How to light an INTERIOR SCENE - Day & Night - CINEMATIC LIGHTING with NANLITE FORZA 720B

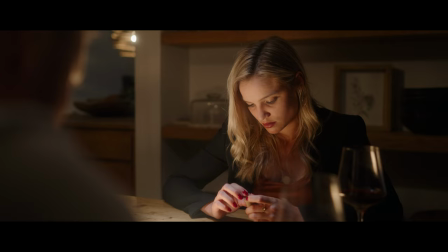0:00 In this video I'm going to show you how to light for interior scenes both day and night.
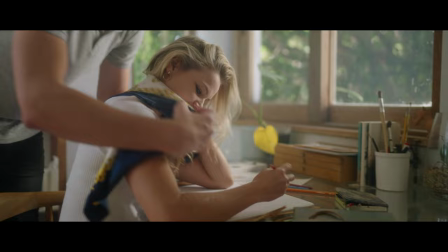0:05 I'll be using examples from a recent Nanlite commercial I did so if you haven't seen it yet you know what to do.
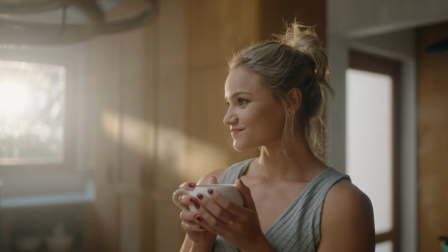0:11 Cinematic lighting is pretty simple once you have a workflow but in order to get there you first need to understand the language and that's my goal with this tutorial.
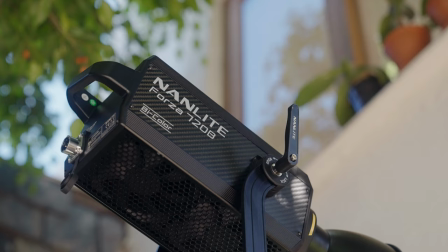0:19 Working with the new Forza 720p is an absolute dream opening up new potential for my shoots going forward.
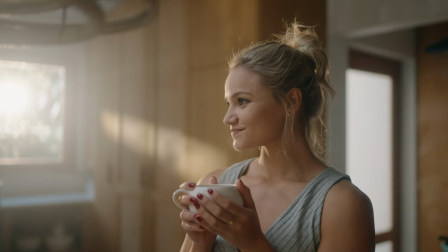0:24 We'll start with this opening shot in the kitchen from the memory flashback.
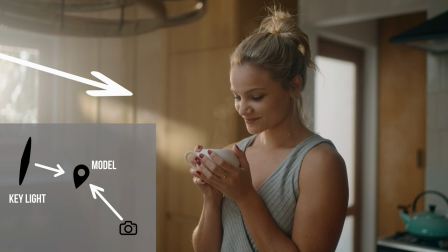0:28 First thing to note is that we're shooting from the shadow side with the brightest light source behind our talent.
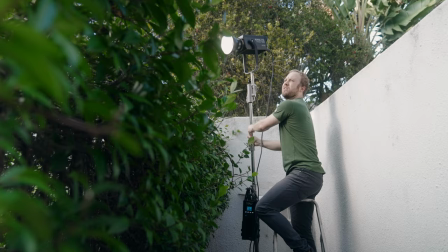0:34 In this case the window. To motivate the window light I'm using the Forza 720p with the standard reflector dish to fill the entire room imitating
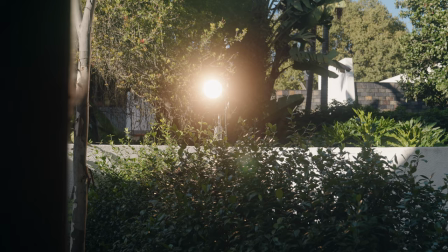0:42 morning sunlight coming in with a nice warm feeling coming from the bi-color set at 2700 Kelvin.
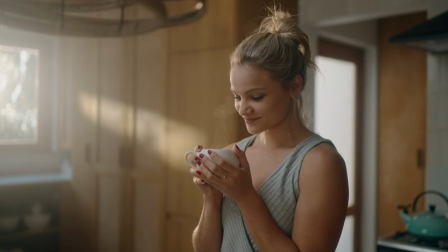0:49 Most prominently seen on the edges. For a more balanced skin tone but still retaining the overall warmth I set up a small Forza 60B at a cooler temperature
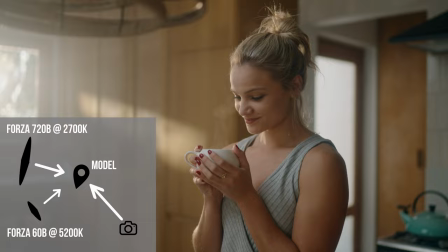0:58 on a 90 centimeter parabolic softbox to fill in the face but still motivating the window light.
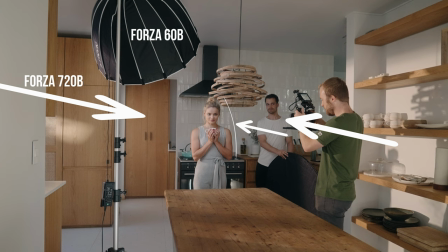1:04 The strong light coming in from the 720 was bouncing a bit too much light from the white walls back into the
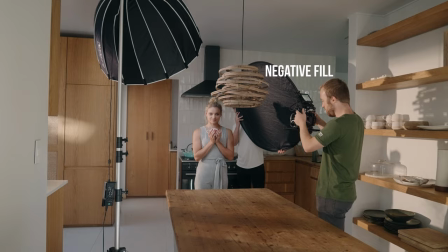1:10 shadow side so I used a 5-in-1 reflector on the black side for negative fill to take the edge off.
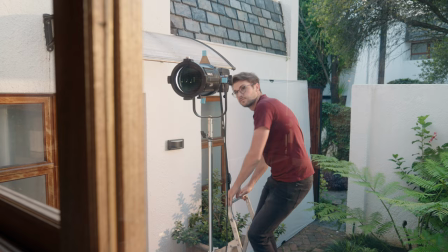1:15 Next we have this patch of dappled light over here and that's coming from the Forza 500 with the projector mount.
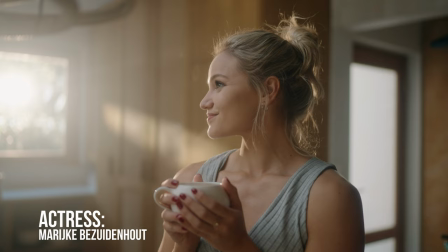1:21 By playing around with the blades it's possible to create a custom streak of light fitting to your scene in this case adding more realism by simulating
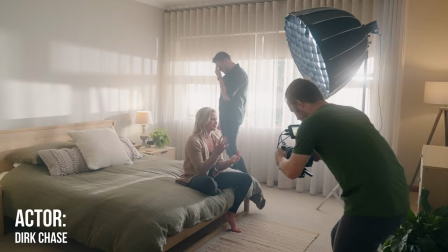1:30 a patch of sun hitting the cupboards we pretty much copied this setup in the quarrel scene in the bedroom switching on the 720b fills the entire room
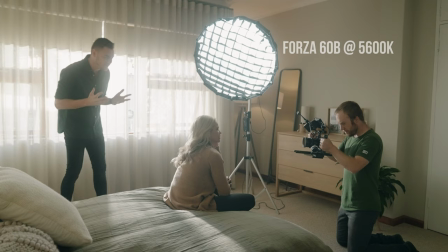1:38 this light is so strong that again we just use the standard dish included in the kit on the inside we've got the 60b
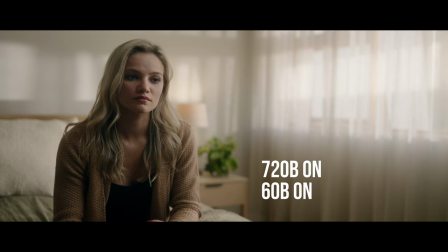1:45 on a softbox again to motivate the 720p and to add more fill to the face but we're still shooting from the shadow side.
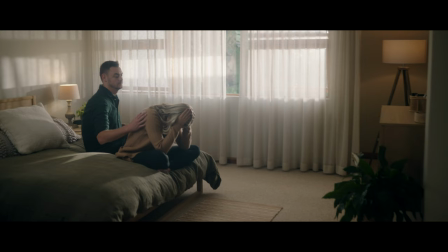1:52 Because the curtains are diffusing the 720 quite a lot I felt like we needed a bit more separation so I intentionally left
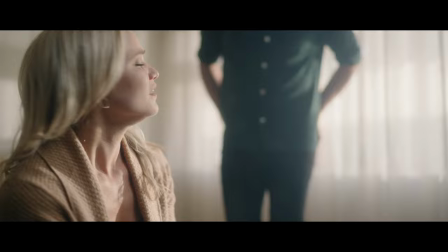1:59 the gap in the curtain so that a bit of hard light will hit my maker every now and then as she moves around and I love how it ends with this
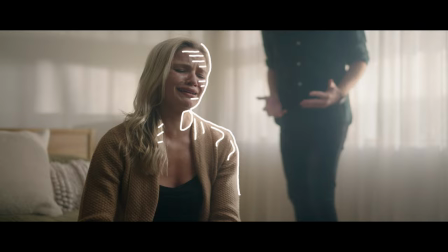2:06 scene where the dappled light creates a beautiful rim with some hot patches but we still have the soft light on the face coming from the 60B.
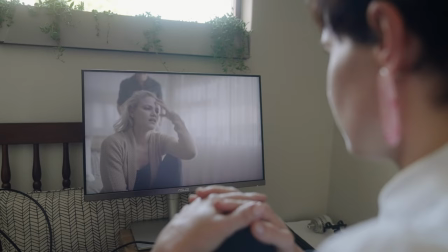2:14 Throughout the entire video the actors did a brilliant job and both the director and I were moved by the realism in this scene.
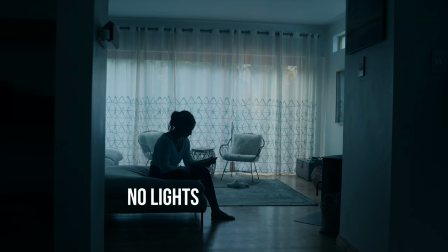2:20 Next we have the living room. Looking at the before you can see what a massive difference the lighting makes.
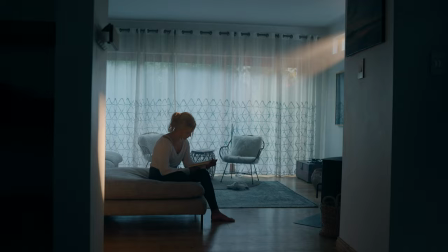2:26 Step one was to bring in the light ray coming through the small we know at the top.
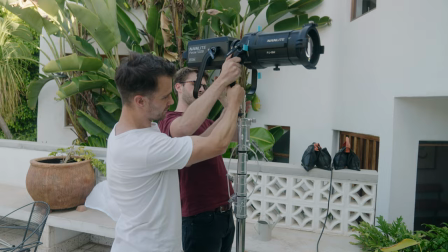2:30 This was done with the Forza 720B using the projector attachment again at 2700 Kelvin for warmth.
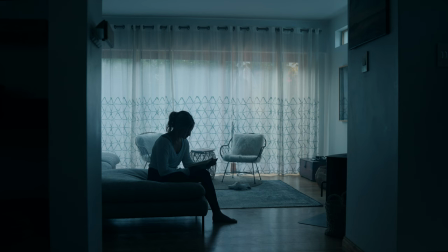2:37 Even with the room filled with haze the only way to create a visible ray through such a tiny space was by using the projector mount because it creates a more focused light.
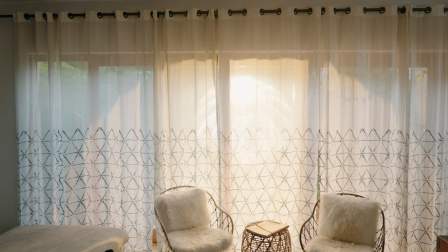2:46 To add light to the curtains we used the Forza 500 on a big open softbox but the only way to match the warmth
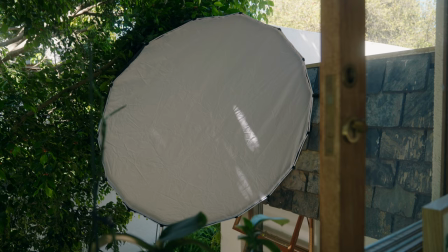2:52 of the 720b was to use a tungsten gel and this is where having a bicolor light starts to get really handy.
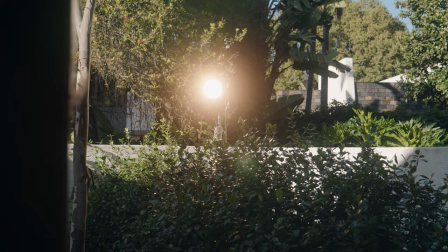2:58 The ability to jump around between low and high calvins eliminate the need to use extra gels.
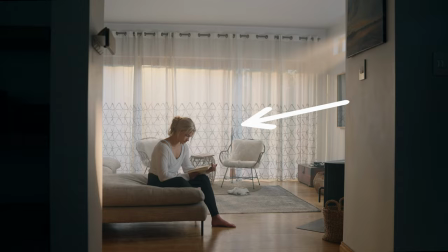3:04 To bring in fill was a challenge because there's no space behind this wall to set up a stand or
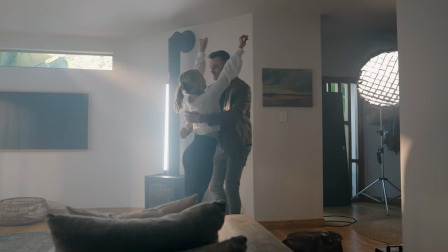3:09 a bigger light so I opted for a parvo tube standing vertical against the fireplace.
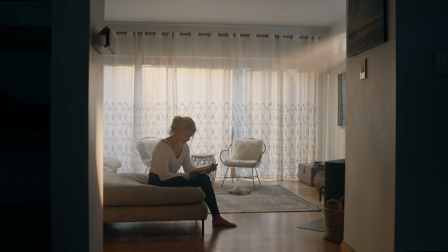3:14 I prefer my tubes horizontal for softer light but since it's a wider scene it doesn't really matter because we're not lighting for the face but for the overall space.
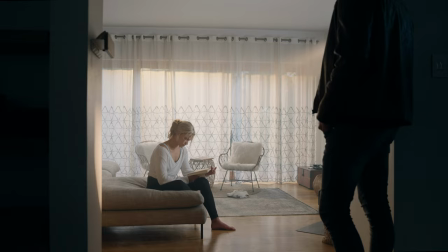3:23 Again dialing it a little cooler keeps the skin tone more balanced. Lastly we had the light dirk coming through the front door and this was done with a Forza 60B also
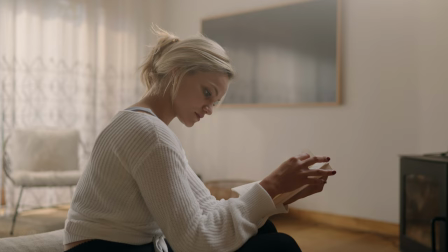3:31 on 2700 Kelvin to match the warmth of the warm light coming in from the side.
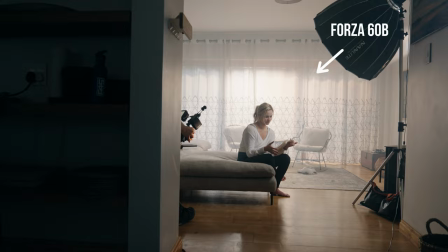3:36 Moving to the close-up we were able to soften the light on the face by using the forza 60b on a 90 centimeter softbox closer to maraca's face
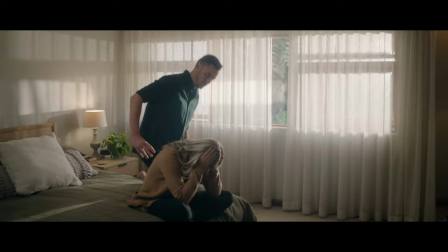3:45 so basically replacing the poverty this is such an important principle to understand between whites and close-ups for whites the overall lighting in the scene
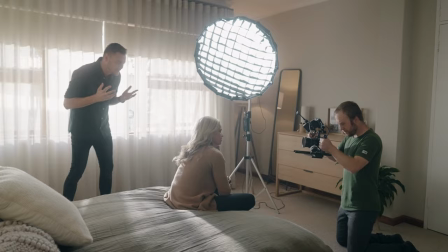3:54 is more important than the face so you can get away with harder light like in this example in the bedroom for the wide it wasn't possible to have
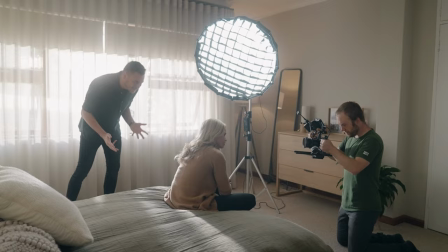4:02 the 60b in the shot fulfilled but the face is tiny in relation to the overall image and only when we go closer that's when we
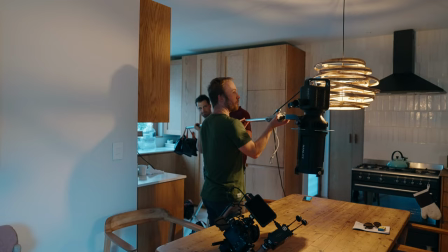4:09 soften up the face now let's switch it up with the night scene you can pull this off with pretty much just one light all you need is a projector attachment
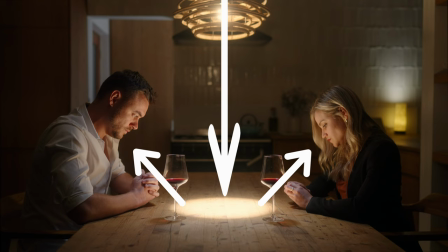4:17 our key light is the bright spot that motivates the lamp shining from above bouncing full into the faces we use the standard combo
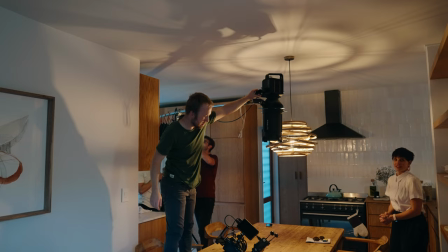4:25 boom with the forza 500 and projector mount the only reason i didn't use the 720p was because it was already set up outside for the next
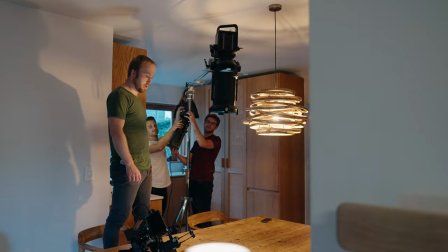4:33 scene and we didn't need the extra strength but because the 500 is only daylight balanced we had to use a gel to match the lamp up top
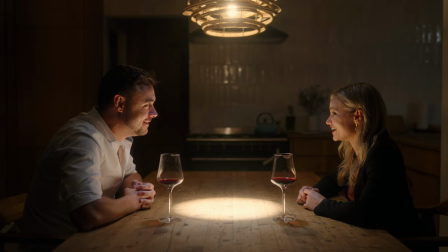4:41 a step we could have skipped on the bi-color 720. starting from scratch we motivate the lamp but the background still feels a little dull
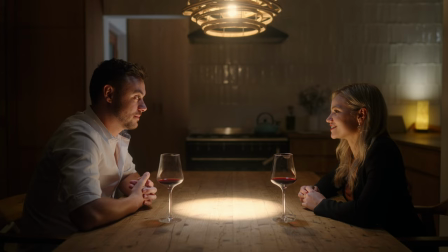4:49 to create some color contrast in the scene we put a cooler power tube in the scullery and to sweeten the image even more adding this practical lamp on the right i love how it creates two colors with the light coming through the side and the light shining out from the top because it stands against
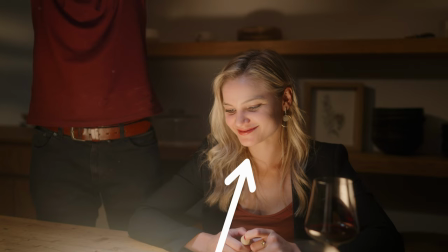5:04 the wall moving to the close-up the bounce was creating too much full so i simply cut it in half with the blades so the light
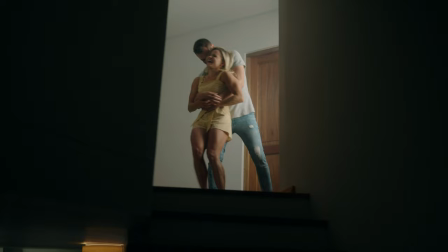5:11 comes more from the left side helping to shoot from the shadow side again another
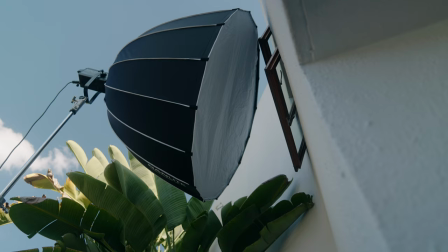5:16 simple setup is this fun shot in a hallway using only the 720p we set it up on a 1.5 parabolic softbox against the window
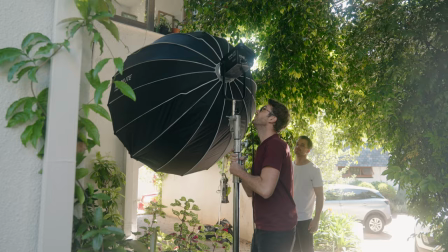5:25 from the outside giving us a nice soft source and again shooting shadow side
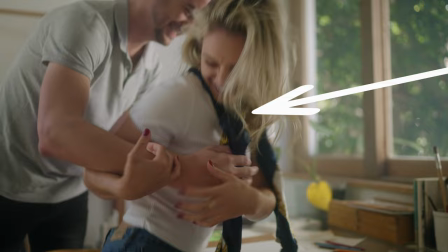5:29 creating depth I use the same softbox outside the window in the studio scene and even though there's already a lot of daylight coming in the Forza
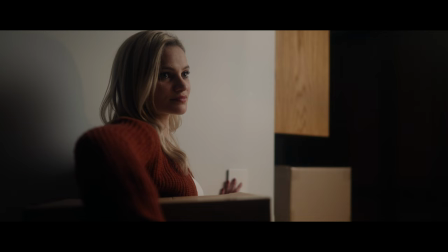5:38 720 is strong enough to create this beautiful rim on the face adding depth to the image a tricky sequence was this moment Marika switched off the lamp
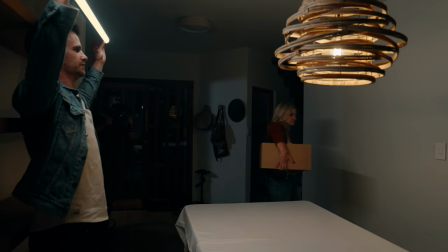5:46 and the air quotes sunlight goes on initiating the memory sequence to keep things simple we
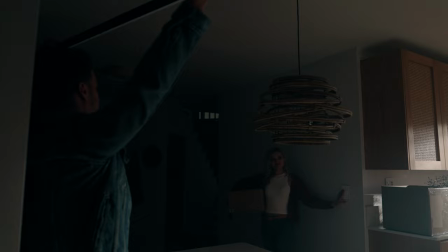5:52 use just one tube light to motivate the lamp because it was easier to switch it off at the same time as the lamp. For the opening shots, I wanted to go for a cooler and moodier feeling because Mareika is alone.
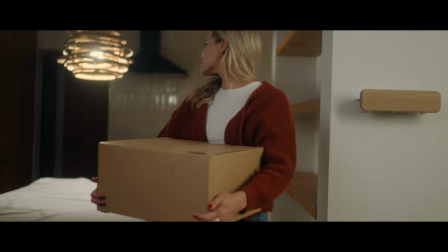6:04 But transitioning to the final scene, we add more light and warmth to signify the happy ending.
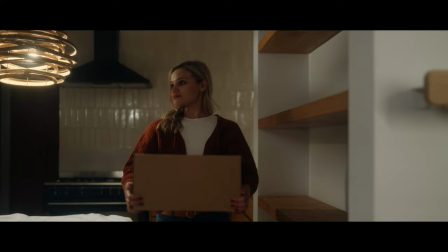6:09 These small subtleties add to the overall storytelling process. For example, we've got Mareika by herself for the first few seconds almost a bit underexposed,
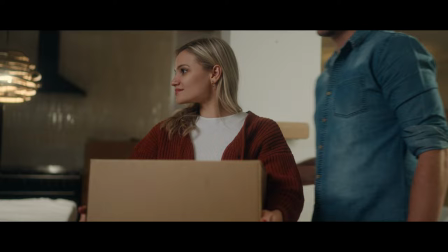6:17 but as she walks into the light, we reveal Dirk and the fact that they're moving on together.
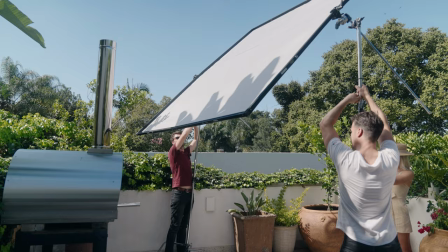6:22 Looking at the BTS, you'll notice that we're using a small crew and I think it's pretty amazing that we pulled it off in just one day.
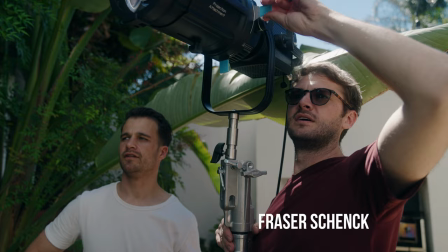6:29 The crew consisted of the following Mia's director of photography, Jana on directing and wardrobe, Fraser playing gaffer and Quivers his best boy and on BTS my good friend Andre. If you have any more questions feel free to drop it in the comments below and I'll do my best to answer. Thanks so much for watching and I'll see you in the next one.